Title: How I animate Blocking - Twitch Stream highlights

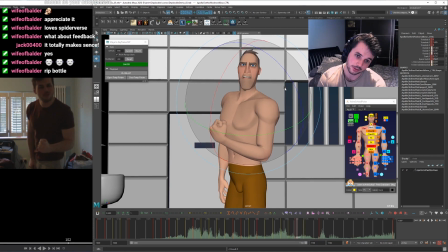[66:13]
Cool. So this is going to start coming around, tensing up. And he's going to continue to lean in. And what's going on with this?
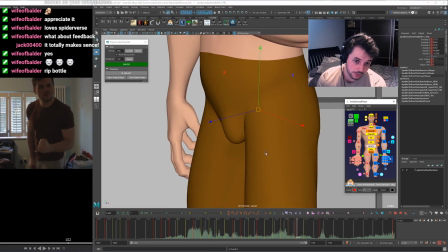[66:32]
We've gone up, settled here.
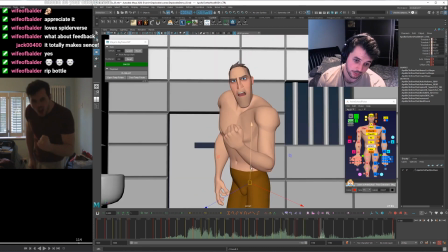[66:39]
Kind of moving through there before we come out into here. Okay, that might be fine. Cool, we'll keep going.
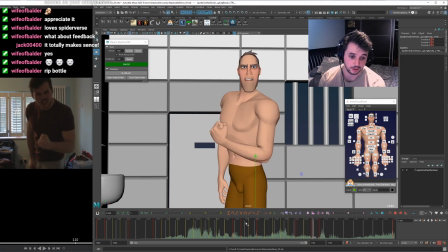[66:57]
This is where we got a big transition in here. So I'll put this right in the middle. We're coming around. So I'm going to delay the root especially, so I'm going to blend that back.
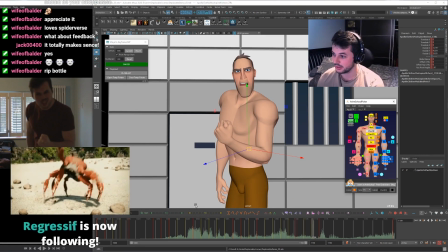[67:14]
And the chest a bit. Thank you, Regressive.
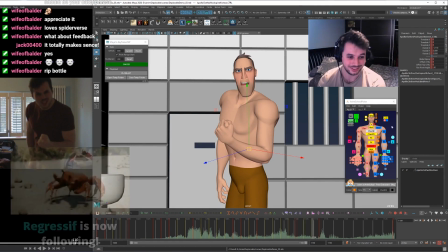[67:20]
I'm so terrible with names. But thanks for the follow, man. So the neck's really leading this down.
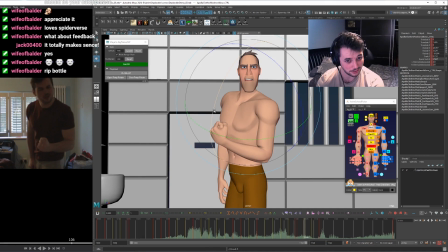[67:30]
I might push it over more in this pose so that I've got somewhere to go. Yeah, the neck's really leading, and we've gone from tensing this way and we're starting to come back around, but it's still delayed.
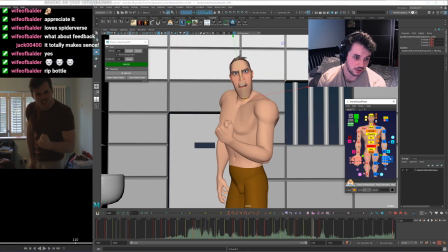[67:47]
The jaw's still delayed around here. So just to help illustrate that, I might just move the squash around a bit so that it's a bit delayed.
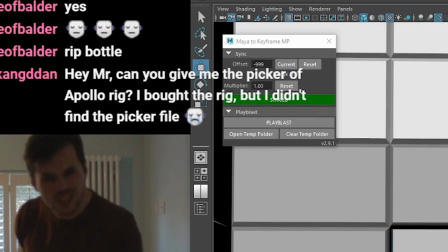[67:56]
Hey mister, can you give me the picker for the Furry rig? I brought the rig, but I can't find the picker.
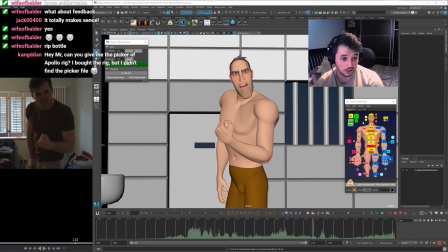[68:01]
Well, this is a picker I made myself, actually. But yeah, I'll give it to you. But yeah, I like to make pickers super small because the way that I work is basically all in camera.
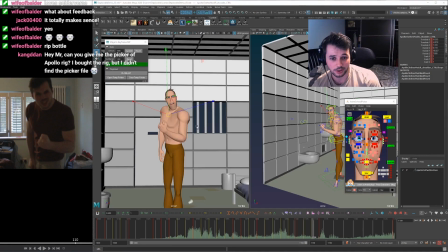[68:09]
I do check things in perspective, but I work in camera and I want that to be full screen on my screen and not take up as much space as possible.
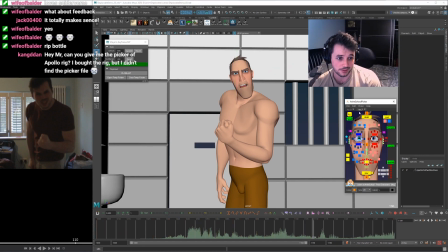[68:17]
So there's two pickers I made, which one is a separate one for the face. So when I get into DL on the face, I'll be using this one. So if you go on this WeTransfer link I'll send you and you download it, you should get the files. Here you go, let me post it in chat. Hopefully that works and it's not anything dodgy.
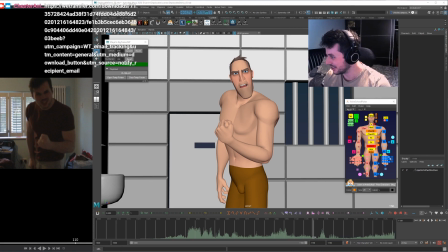[68:36]
Let me know and I'll continue animating and you can let me know if it downloads fine. Cool, so we were looking at this breakdown where the head's going to be leading in back down. So let's continue with that.
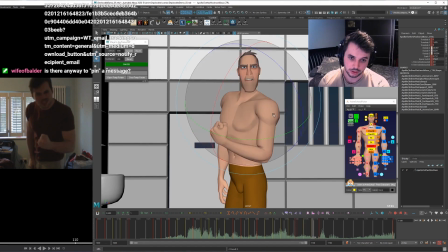And that's maybe, I think the forearm is leading and tensing up here, but the rest of the arm's kind of delayed.
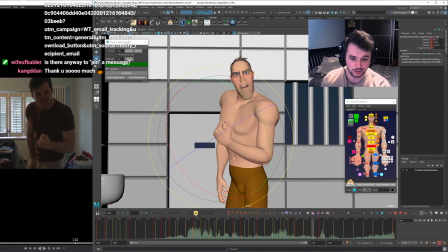[69:01]
So I'm just going to blend the whole arm back and then figure it out. So that forearm's going to come up and tense up. And maybe the shoulder can do a little bit of up to have opposing action with that head coming down. The shoulder comes up.
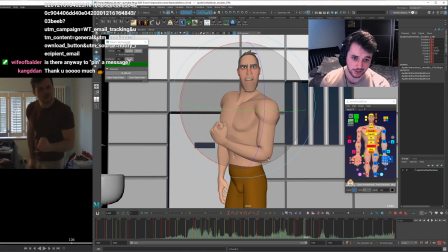[69:21]
And just make sure that's got somewhere to go. Cool. This is gonna be a bit delayed, isn't it? Okay, cool. I think that breakdown.
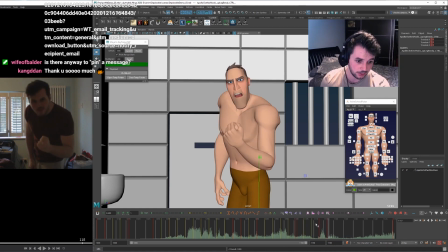[69:40]
Yeah, it needs a lot of cell and a lot of stuff to figure out between here and here. But let's do that with a tight. I'm going a lot tighter on this because it's snappier. When I was easing before for kind of more general stuff, it was kind of here. on one of these controls,
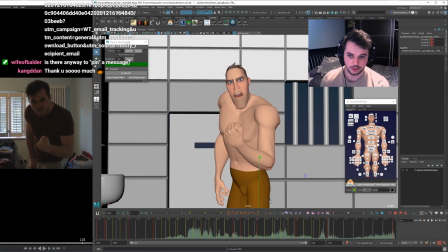[69:55]
but I'm going way closer to the next pose because it's more of a snappy transition for this. So let's start with the head again as that was leading.
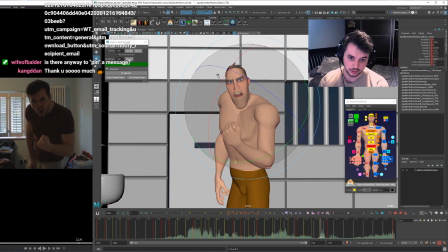[70:04]
I think I'm going to overshoot the neck down and give it somewhere to go when it comes back up, but delay it down. I might have traveled too far, blend it back a little bit. Cool.
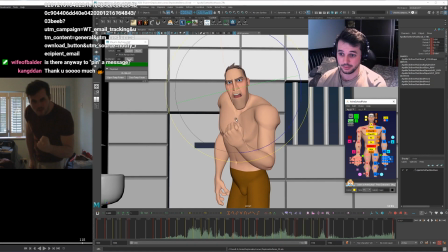[70:21]
My goal is to get this blocking plus pass, and then I'll eat some food. I'm going to overshoot that head down so it can scoop up on the way back around. Let's look at the Z. So we had the jaw delayed, so maybe we'll keep the Z coming around as it goes.
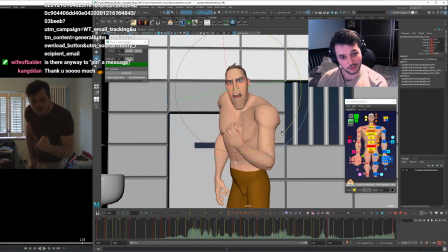[70:40]
It's a bit less of an appealing pose, but I like the movement more. Kind of want this to overshoot a bunch. It's going to be a bit more cartoony, so it's a bit more pushed.
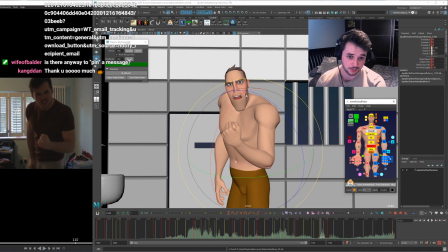[70:59]
Cool, let's look at the chest. Going to go down the spine. So the head was leading that movement. So the next thing I'm going to look at is the chest, which is the next thing down the spine. Yeah, so that's coming, rotating down. Back around a bit on itself.
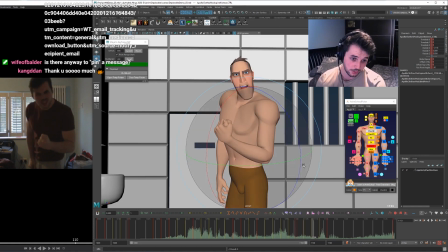[71:14]
Looking at this point again. And this point for the Z. Kind of like that. I kind of don't want the shoulder to come down here so much.
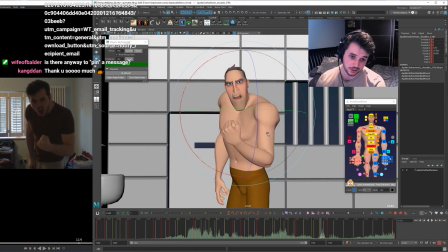[71:31]
It might be cheated in terms of where it's going because it's following the body, obviously. Try and get something in there that I like. 16 viewers. It's an all-time high. Look at that. Amazing.
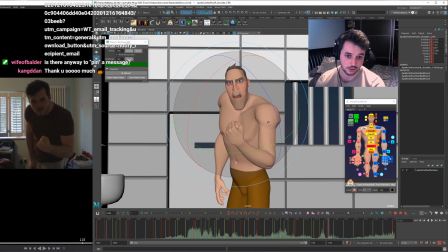[71:52]
What about this shoulder? I think this shoulder is going to continue to tense up because it's kind of delayed.
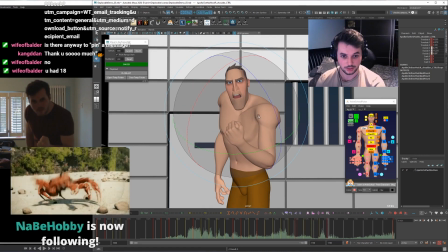[71:57]
And that way we get the up on this side and the down on that side. Thank you, Nabby Hobby, for the follow, man.
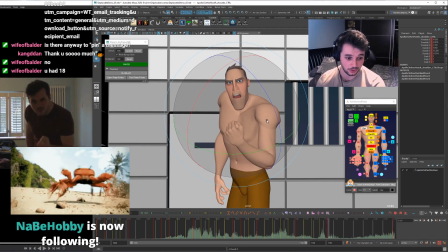[72:05]
Or gal.
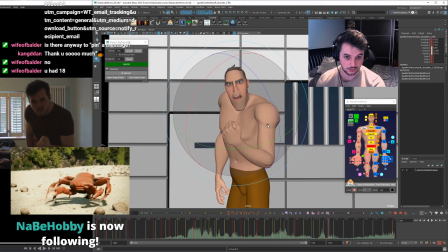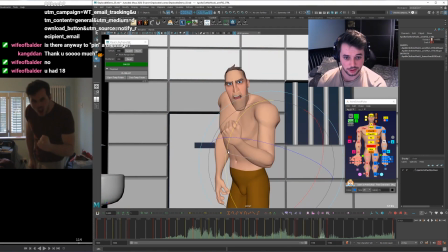[72:11]
Cool. What about this arm? I think I'm going to overshoot it in to get that little arc coming back around this way. On the forearm. Forearm's the thing doing most of the movement here. It's not really doing too much, but I'll give it a little bit of something.
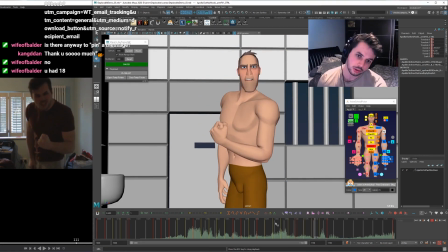It's a bit delayed, but that's fine. For the purpose of this blocking plus pass, I just want to make sure that the information is there and we've got the main lead and follow and the breakup in the body.
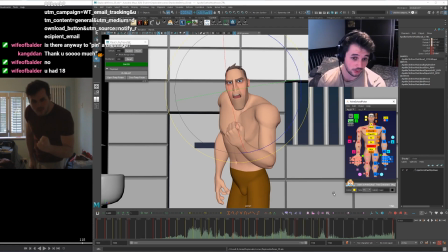[72:44]
I had 18. Wow. Look at that. Do you know what I did to make the difference was I posted an image on Twitter instead of just saying I was going live. I posted an image of me live, and I think that gets people's attention a lot better than not.
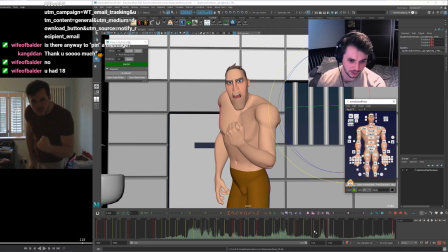[73:04]
Okay. I don't think I looked at the root yet. I've gone down the spine, but I haven't looked at the root. So maybe on this frame, this stuff's leading, this is overshooting. Okay, now it'll be the next frame. I'll then have the cog on the next one overshoot, I think.
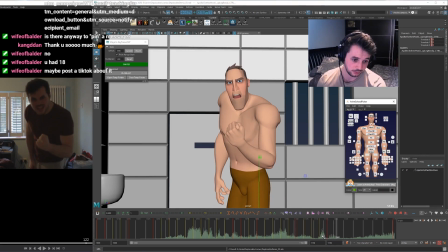[73:21]
So for now, I'll leave it where it is, and I'll have a look at that when I've got another frame to work with. So now we've gone in fast, but I'm gonna make this more of a gradual ease than the previous one.
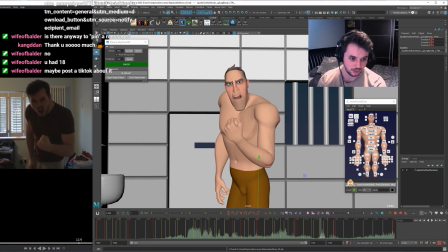[73:35]
Maybe post a TikTok about it. We'll get all the zoomers then. I guess zoomers probably could be pretty interesting animation. There's tons of more resources out there than when I was growing up to learn.
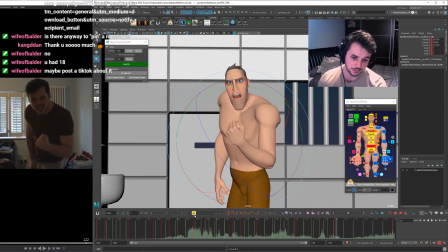[73:53]
Okay, a little bit of an overshoot in the wrist, but I don't want it to be too much, so I'm going to blend that back. Keep an eye on the shoulder.
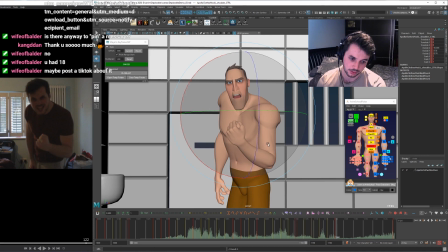[74:10]
What's the shoulder doing? Tensing up. Selling. Maybe that's too much. I think the shoulder's coming back, right? With the arm a little bit. Yeah, cool. We'll go to that. I like that.